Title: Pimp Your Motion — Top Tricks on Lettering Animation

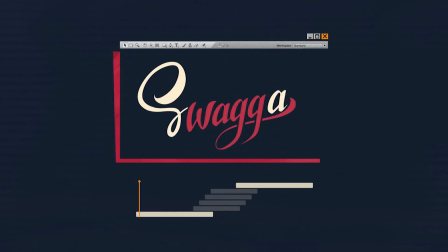8:27 Similarly to the previous example, the extreme letters appear much slower than the rest. This is a universal way to quickly set good dynamics. For example, you can create your own reveal rhythm by emphasizing a certain letter.
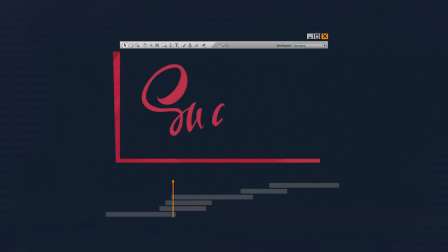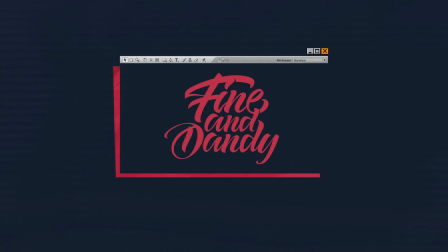8:52 Let's take a look at the case when lettering consists of several words. Let's reveal the word with one layer as if it is a precompose of a string.
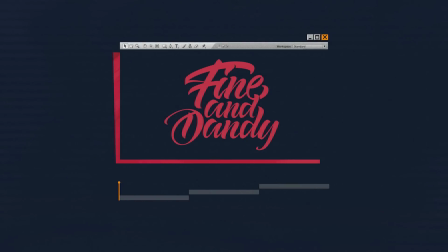9:01 So, we have three layers. Let's take a look at the alternate reveal. The words are not big in this lettering. The alternate reveal looks quite good.
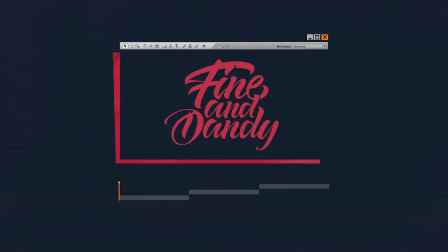9:18 Let's have a look at an example in which all words have a large number of letters. In this case, the animation is very long. The sequential letters reveal won't work here.
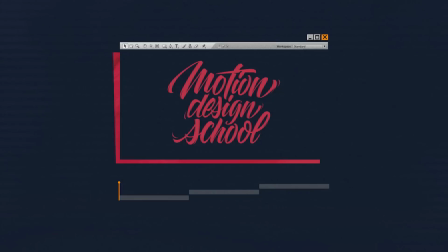9:37 So, for lettering with bigger words, the simultaneous reveal or the reveal with a small offset will do. So, the animation is revealed faster and looks more dynamic, and the viewer has no time to get bored.
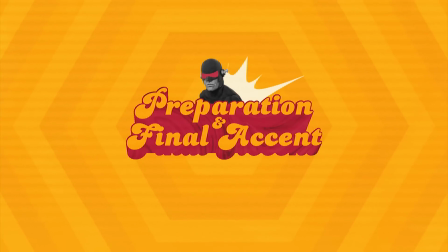9:56 Now let's talk about the anticipation and final emphasis. A drop, flying out, or a line can be a great way to prepare the viewer for the reveal of the lettering.
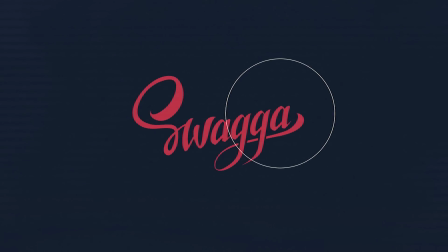10:08 You can emphasize the ending with the same element as well. The main thing in this case is to stay within the action area. Additional lines or drops shouldn't be cut with a frame.
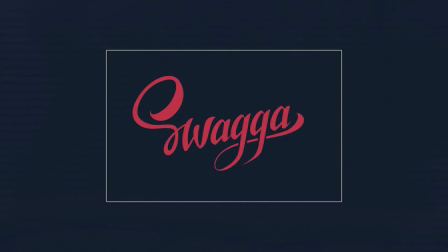10:24 Animate all the elements in a small area. The animation will look better like this.
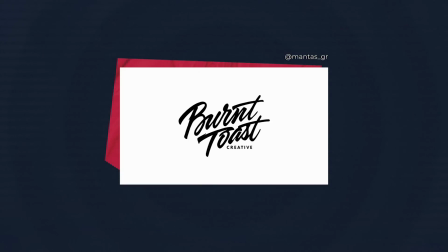10:34 Here are some great examples of the beginning and the final emphasis.
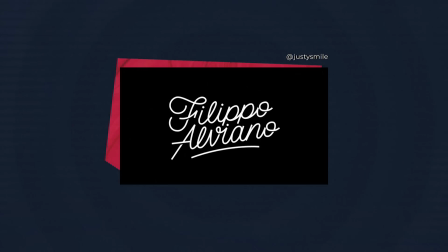Alright, let's continue. We still have work to do to improve our lettering animation.
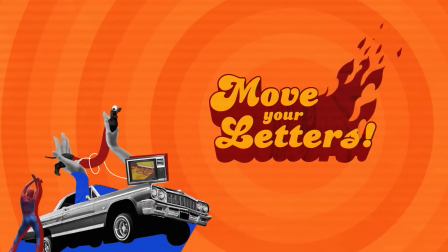10:52 Shake your letters!
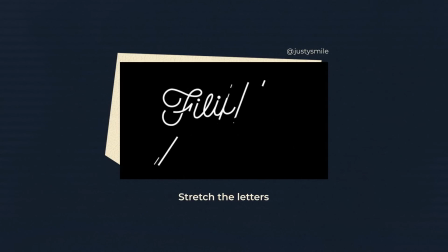10:56 Stretching, bounces, swingings of the letter or its separate parts – all that makes the animation look more lively and vivid.
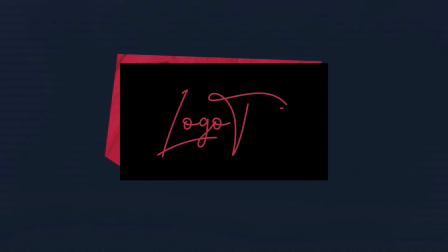11:04 Here's the lettering that lacks expressiveness. And now we add expressiveness. Notice how the letters get plated into their places like threads. This is the first practical technique that works well with letters written with a line of the same thickness.
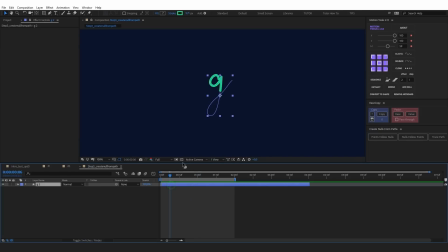11:25 Let's take a look at how to achieve such an effect on the example of the letter G. We need to access the path points.
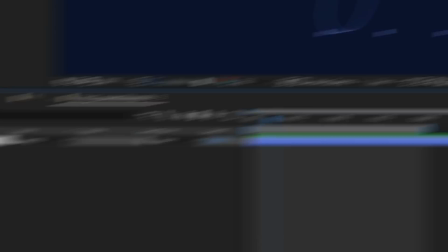11:32 You can do this with the Create Null from Path script. Select path of the letter and click Points Follow Nulls.
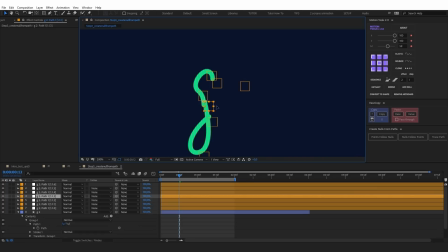11:42 Now the points are parented to the nulls, which we can animate. Let's animate position of the controller on the bottom loop.
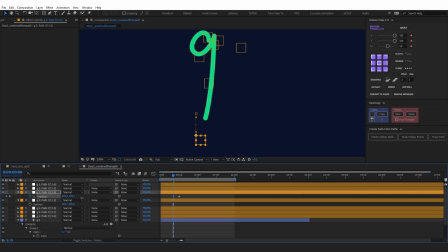We can also add the elastic expression to add some follow-through.
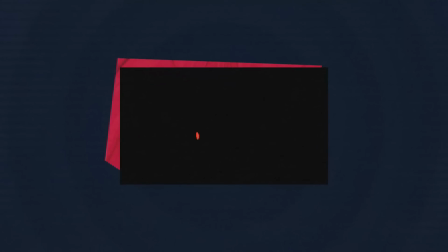12:02 Let's move on. And the next suggestion is shake the entire letter. Let's make such a bounce and a swing of a letter in practice.
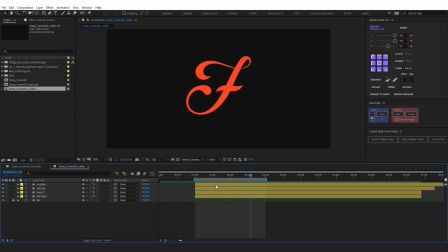12:11 We have the write-on effect here. We've split the letter into four parts.
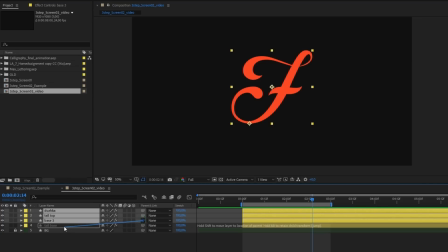12:17 First, let's parent three parts to the base and check that the anchor point is at the base of the letter.
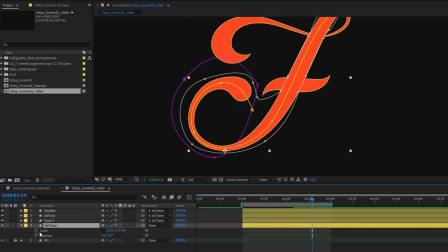12:23 Animate scale and rotation and apply the elastic expression.